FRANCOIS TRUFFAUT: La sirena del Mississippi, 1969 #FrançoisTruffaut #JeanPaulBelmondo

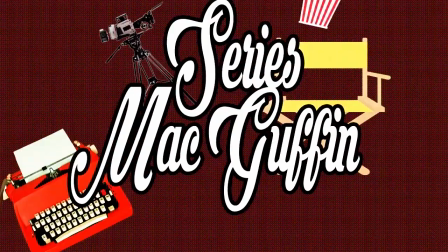0:00 Hola a todos, bienvenidos a un nuevo episodio de Ceres McAfee. En este video hablaremos de la sirena del Mississippi, película salida de 1969,
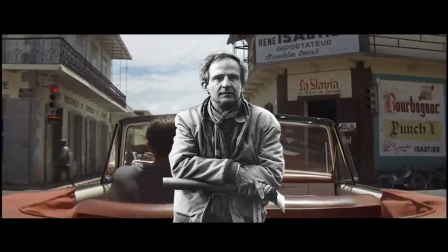0:08 dirigida por François Truffaut y protagonizada por Catherine Deneuve y Jean-Paul Belmondo.
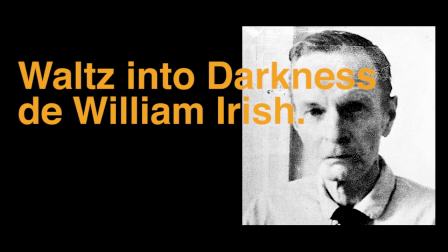0:14 Esta película es una adaptación de la novela de 1947, Waltz into Darkness, de William Eilish, segunda adaptación del cineasta.
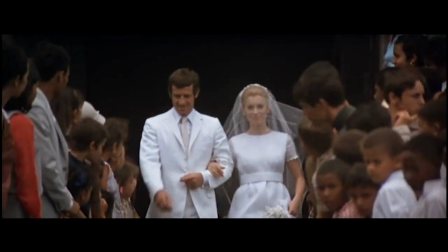0:22 Este episodio es el primero de una serie de tres, dedicados al director de cine, François Truffaut.
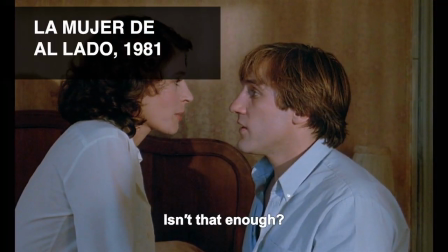0:27 Los siguientes minutos serán divididos en tres partes.
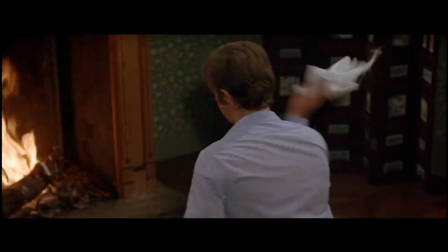0:31 La primera será un comentario alrededor de la escena de la fogata morosa, ya que la misma revela por sí sola los distintos ejes que tratará la obra.
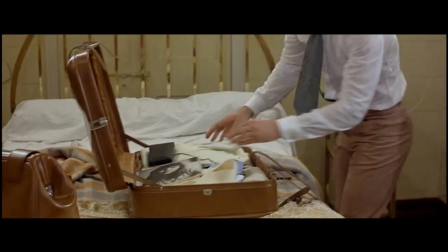0:39 En la segunda parte veremos algunos de los motivos visuales que abundan en la misma.
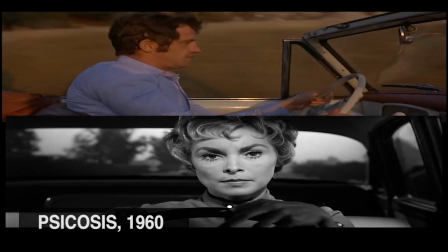0:44 Y por último veremos una serie de ecos como parentescos de este filme con otros, del cineasta y de otros directores.
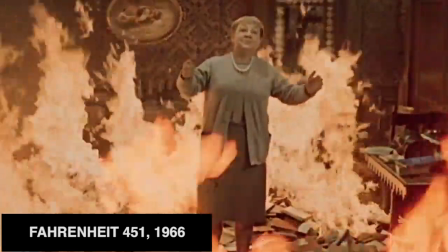0:51 La escena del fuego es reveladora en el sentido en que en ella vemos distintos motivos muy característicos de François Truffaut.
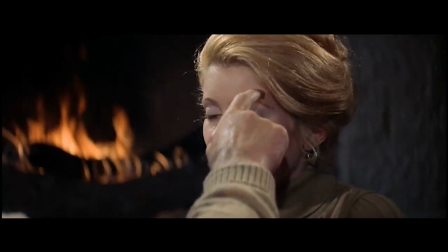0:58 Aquí el fuego que está de fondo podríamos verlo como el fuego de una pasión amorosa proveniente de la pareja.
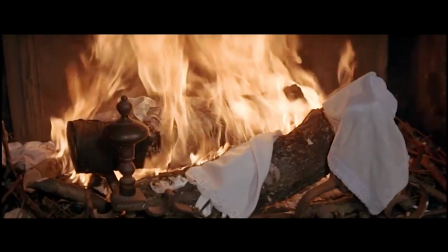1:04 Del otro lado, el fuego en el filme también representa este lado pasional,
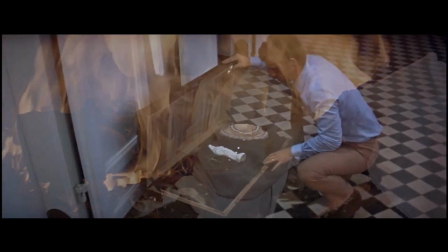1:08 pero de manera contraria, como cuando Maé descubre que al final su matrimonio fue toda una farsa.
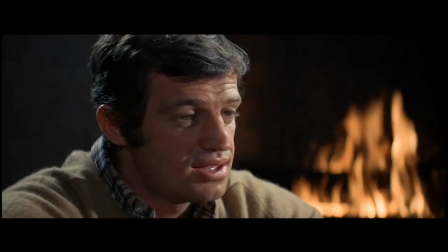1:14 En el diálogo entre los dos, Maé describe a Marion con términos propios a los cuentos de hadas,
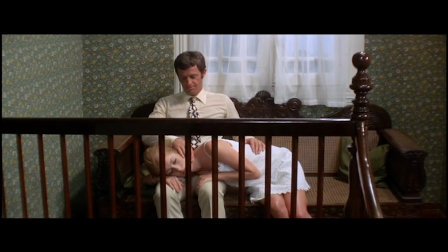1:20 trasladando de esta forma su relación a un universo de amor y fantasía.
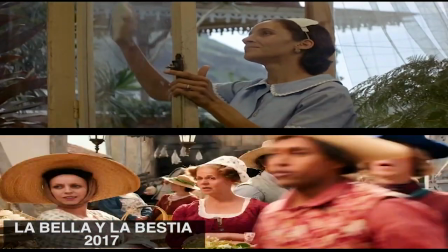1:24 Esta referencia la podemos encontrar al comienzo cuando la llegada de Julie Roussel es anticipada por las empleadas del hotel, manera muy típica de este tipo de historias.
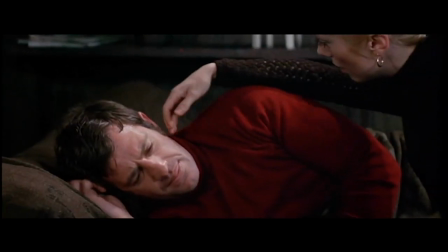1:33 Este aspecto es aún más explícito hacia el final de la película, cuando el cuento de Blanca Nieves funciona como revelador de lo que el mismo Mae está padeciendo.
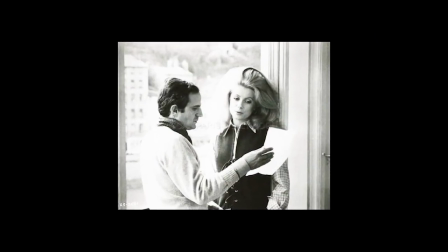1:42 Para terminar con esta comparación, parece ser que el mismo director describía la película como un cuento de hadas,
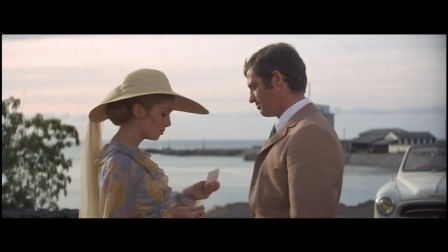1:48 donde el personaje de Mae es visto como la princesa ingenua e idealista y el personaje femenino como el mago hechicero,
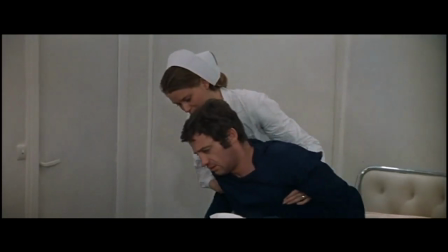1:55 manipulador y malicioso de la historia. Mae describe a Marion como si se tratase de una foto de ella.
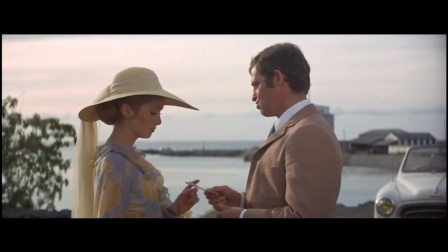2:02 Las fotografías en la sirena del Mississippi aparecen en primer lugar como el objeto que personifica al ser deseado.
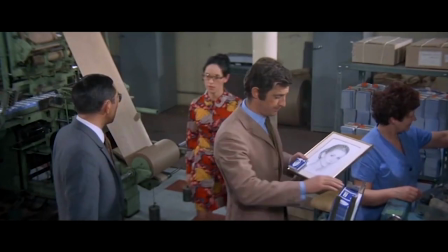2:09 Las fotografías de Julie Russell, que pertenecen a Mae al comienzo de la película, son un buen ejemplo.
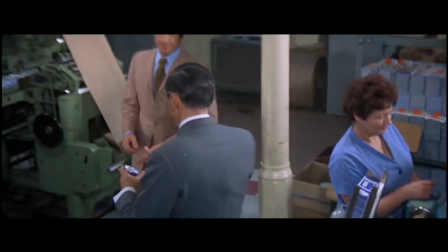2:14 También lo son la foto de Julie, Marion, impresa en los miles de paquetes de cigarrillos que acaban de ser producidos,
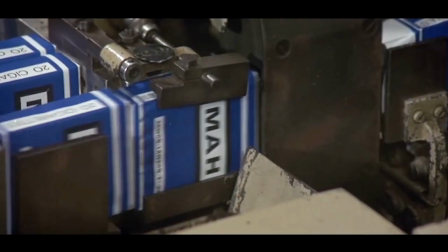2:21 justo unos instantes antes de que esta misma haya emprendido su fuga.
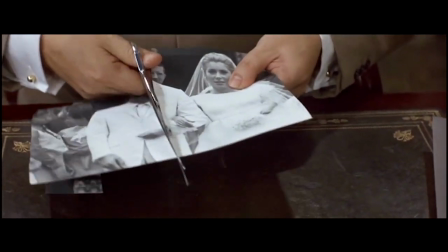2:25 Es también por medio de una foto que el detective podrá seguir los rastros de Marion en su búsqueda.
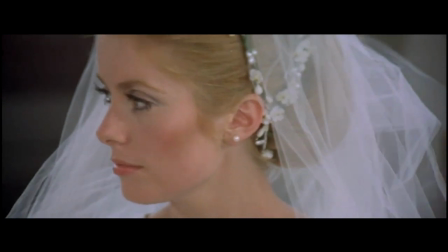2:31 Los dos primeros ejemplos los podríamos definir con los objetos que sustituyen la persona amada y que a pesar de estar bajo la propiedad de Mae,
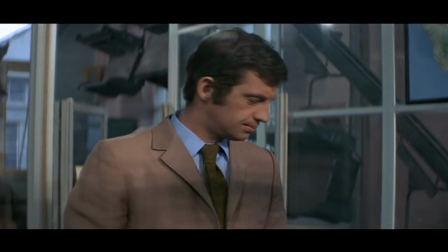2:39 en realidad permanecen fuera de su alcance. Para terminar, esta secuencia se cierra con una de las confesiones que trazarán el destino de sus personajes.
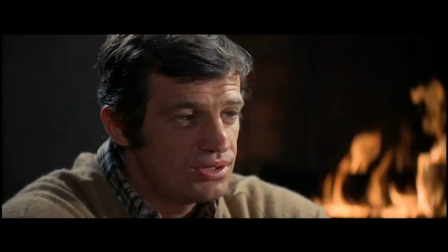2:47 Maé confiesa ser consciente que dicha relación es muy probable que termine mal,
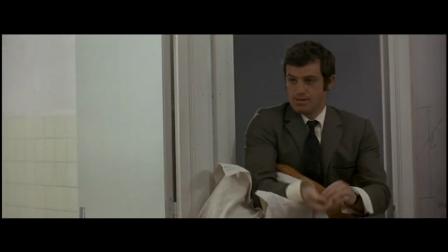2:52 lo que en parte ya se ha demostrado, pero que seguirá sucediendo hasta el final del filme. También cabe destacar el hecho de que ambos terminan de espaldas a la cámara, tal y como se repetirá al final de la película.
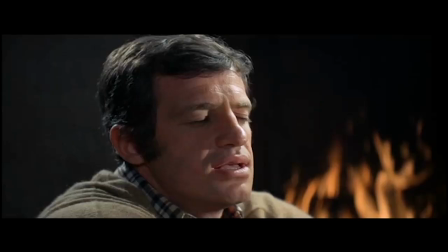3:04 En fin, esta escena a diferencia de otras, marcó un momento de intimidad, de amor como de erotismo.
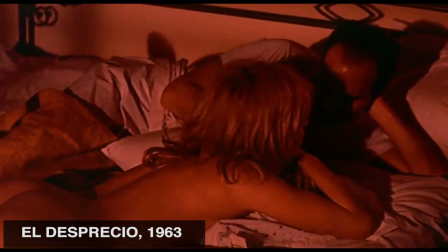3:10 Imposible no pensar en la escena del comienzo del desprecio de Jean-Luc Godard, del cual también hablamos en uno de nuestros vídeos.
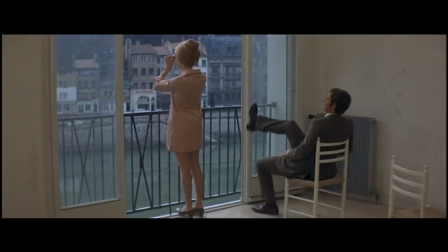3:17 Dicho aspecto de la pareja, sin interrupciones y sin terceros, es en fin la historia del filme,
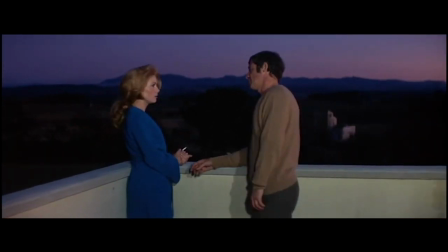3:22 ya que vemos una pareja durante la segunda mitad de la película lidiar con ella misma.
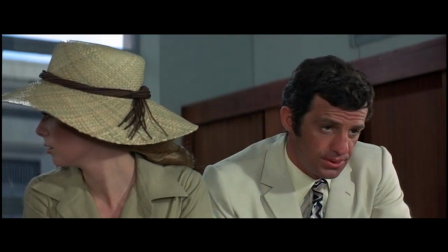3:27 Cada uno busca en el otro algo que el otro posee, pero que felizmente no controla muy bien.
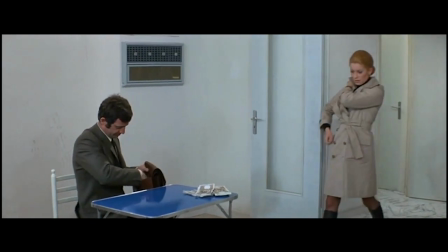3:32 De un lado Mae y su manejo del dinero, del cual Marion depende casi de forma vital,
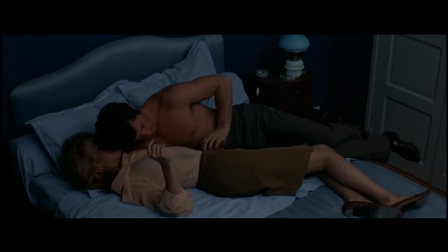3:36 y del otro el erotismo, por no decir el sexo encarnado, del cual se ve necesitado Mae, pero que en repetidas veces,
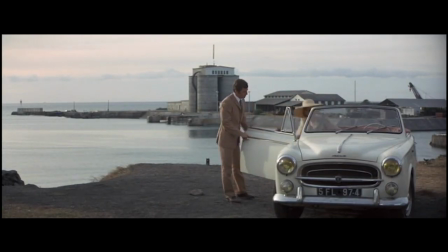3:43 Marion no concede. Otros motivos que podemos detectar en el filme son los trayectos en automóvil.
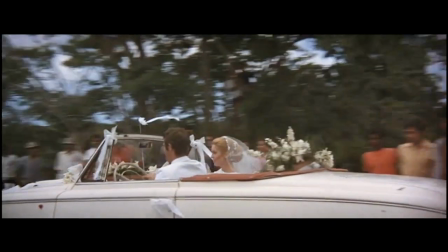3:49 Estos marcan, como en una road movie, las distintas etapas que atravesan sus protagonistas.
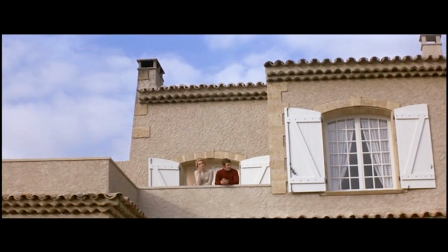3:54 Estas se ven caracterizadas por una decadencia en las comodidades que solo el dinero puede comprar.
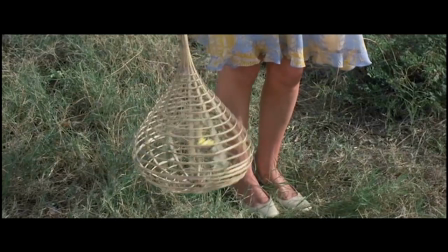4:00 Está bueno remarcar que Mae reconoce por primera vez a Julie gracias al silbido de su canario. Luego este animal, a su manera, terminará por abandonar a sus propietarios.